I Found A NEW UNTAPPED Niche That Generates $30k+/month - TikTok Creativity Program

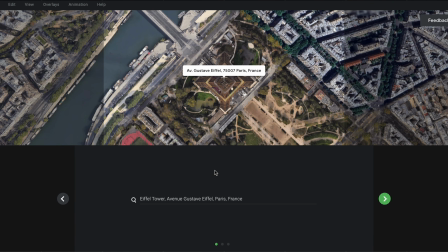246s
As the Eiffel Tower is first on our list, I'm gonna enter that. Now you can see that our 360 video is already partly generated.
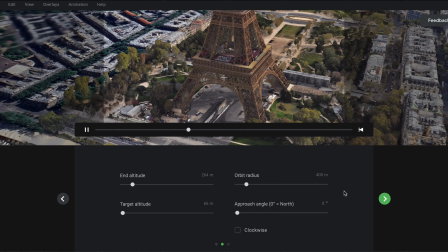254s
The problem is, it's quite zoomed in, and doesn't really showcase the whole tower.
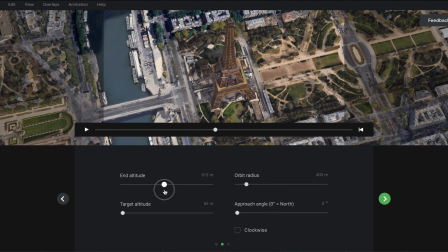258s
In order to fix this problem, I'm gonna change this first slider so that the camera is positioned a lot higher, so that we can see the top of the tower.
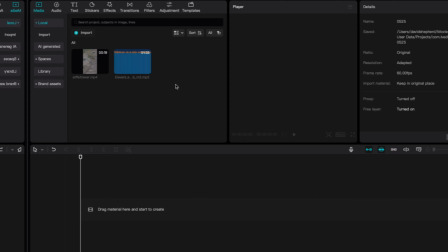266s
You can also play around with the other sliders to change things like camera angle. Once you're happy with how it looks, head to the next page. Here we want to enter how long we want our render to last. As our voiceover was 1 minute 30, and we have 5 different renders to do, I'm gonna make sure these renders last for 18 seconds.
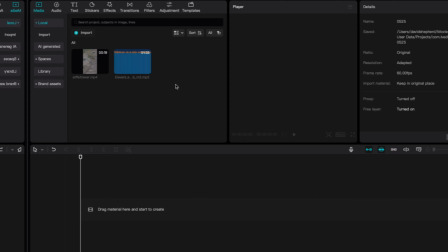285s
Once that's entered, hit the tick. You should now be on this screen. It's here that we want to edit our video to be in the TikTok format. To do this, head to File in the top left, and then select Project Settings. Firstly, Hit this little chain icon to unlink these values here.
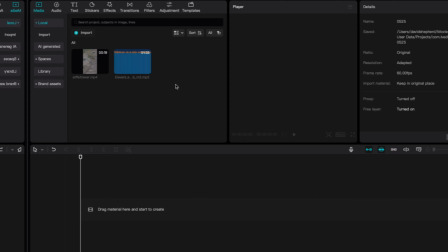302s
Next, you want to type 1080 in the first box and 1920 in the second box. This will make your video into a 16:9 video, which is perfect for TikTok. Next, hit done. The final step is to hit render in the top right to create our video.
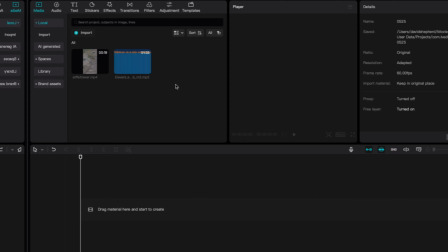317s
On this next screen, you want to give it a name and then hit submit. Now it does take a minute or two for your video to be rendered, but when it's done, in order to find it, you want to hit animation in the top left and then cloud renders.
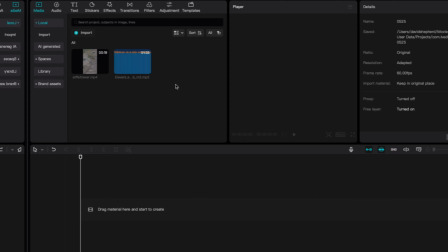332s
On the next screen, you should see your render and also this button, which you can press to download your video. All right, sweet. That's how you create the render. Now, I'm not going to showcase it in this video to save time, but you want to repeat that process for every landmark that you're going to showcase in your video.
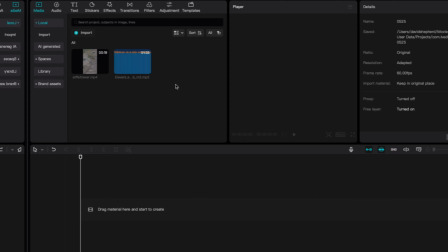350s
So, we've now got everything for our video, so we're going to put it all together in CapCut. CapCut is a free editing software that I personally use for all my videos. Once you are on CapCut and have hit New Project, you want to start by firstly dragging your voiceover onto the timeline.
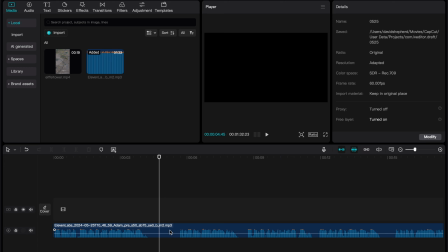366s
Now, the problem with Elevenlabs is that it leaves a lot of dead air like this, which lowers retention. So, you want to start by zooming in on this dead air and hitting B on your keyboard. Now click either side, and then hit A, and then delete in order to remove it.
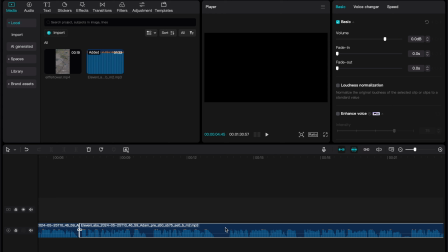382s
You want to do this for your whole voiceover, as this will significantly increase your retention, as no one wants to sit there and listen to nothing, especially not on a fast-paced platform like TikTok.
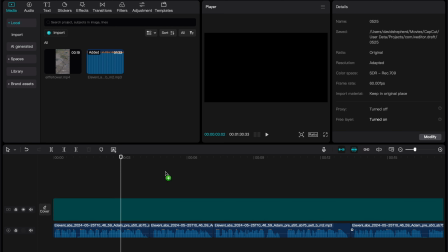394s
Once that's done, we now want to add our renders. Drag them onto the timeline, and make sure the right render matches the right bit of your voiceover.
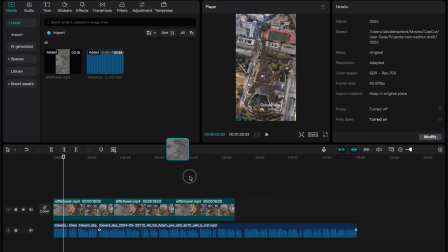402s
You may need to trim certain renders in order to fit everything in, but you should be left with a timeline like this. In order to make this video look more professional, we're just gonna add some basic transitions into our timeline.
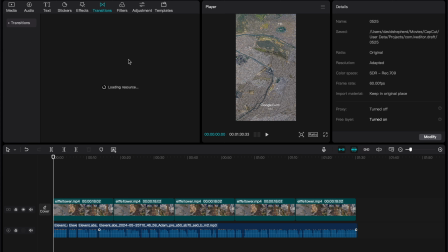416s
Head to the top left of CapCut and select Transitions. Next, you should be met with a list of all these different transitions.
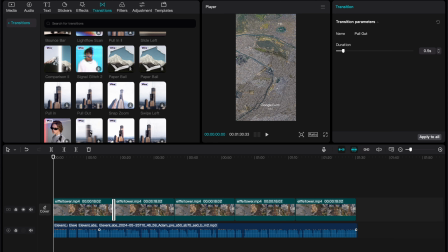425s
This part is super easy. Just drag the transitions in and place them where two different renders meet, just like this.
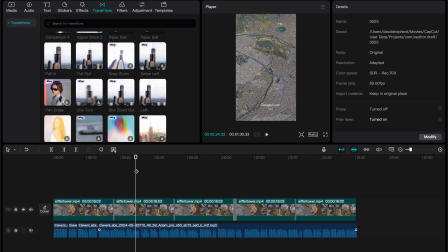432s
Our video is really coming together now. The next thing that's crucial for a viral video is some engaging captions. Thankfully for us, we can auto-generate these with CapCut. Head to text in the top left, and then hit Auto Captions.
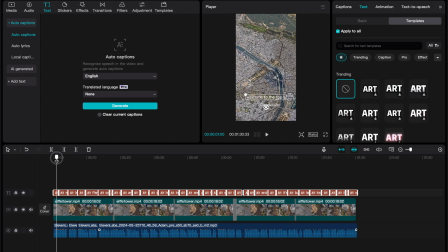447s
Make sure the language is set to English and hit Generate. It'll take a second, but CapCut should leave us with these captions. They're okay, but we can make them better. To begin, we want to start by dragging them to the center of our screen like so. Now we're going to customize them. Head to the top right, and firstly, you want to select a font you like.
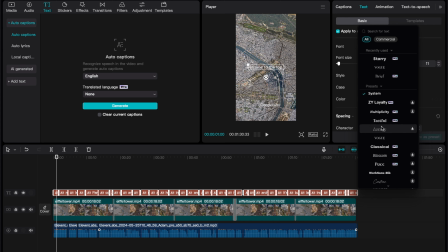467s
Try and remember the font name as you want to use the same one in all your videos. Next, scroll down and tick the boxes next to stroke and shadow in order to give our text a bit of depth. There's one more step we need to do. Head to animation in the top right, and then to captions.
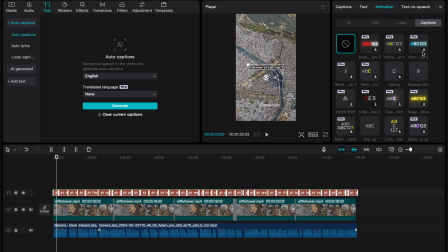483s
Find an animation that you like, and that you think will be engaging throughout your video. Now, we do still have to add music, but I recommend you do this by adding a sound when you post to TikTok. So, our video should be done now.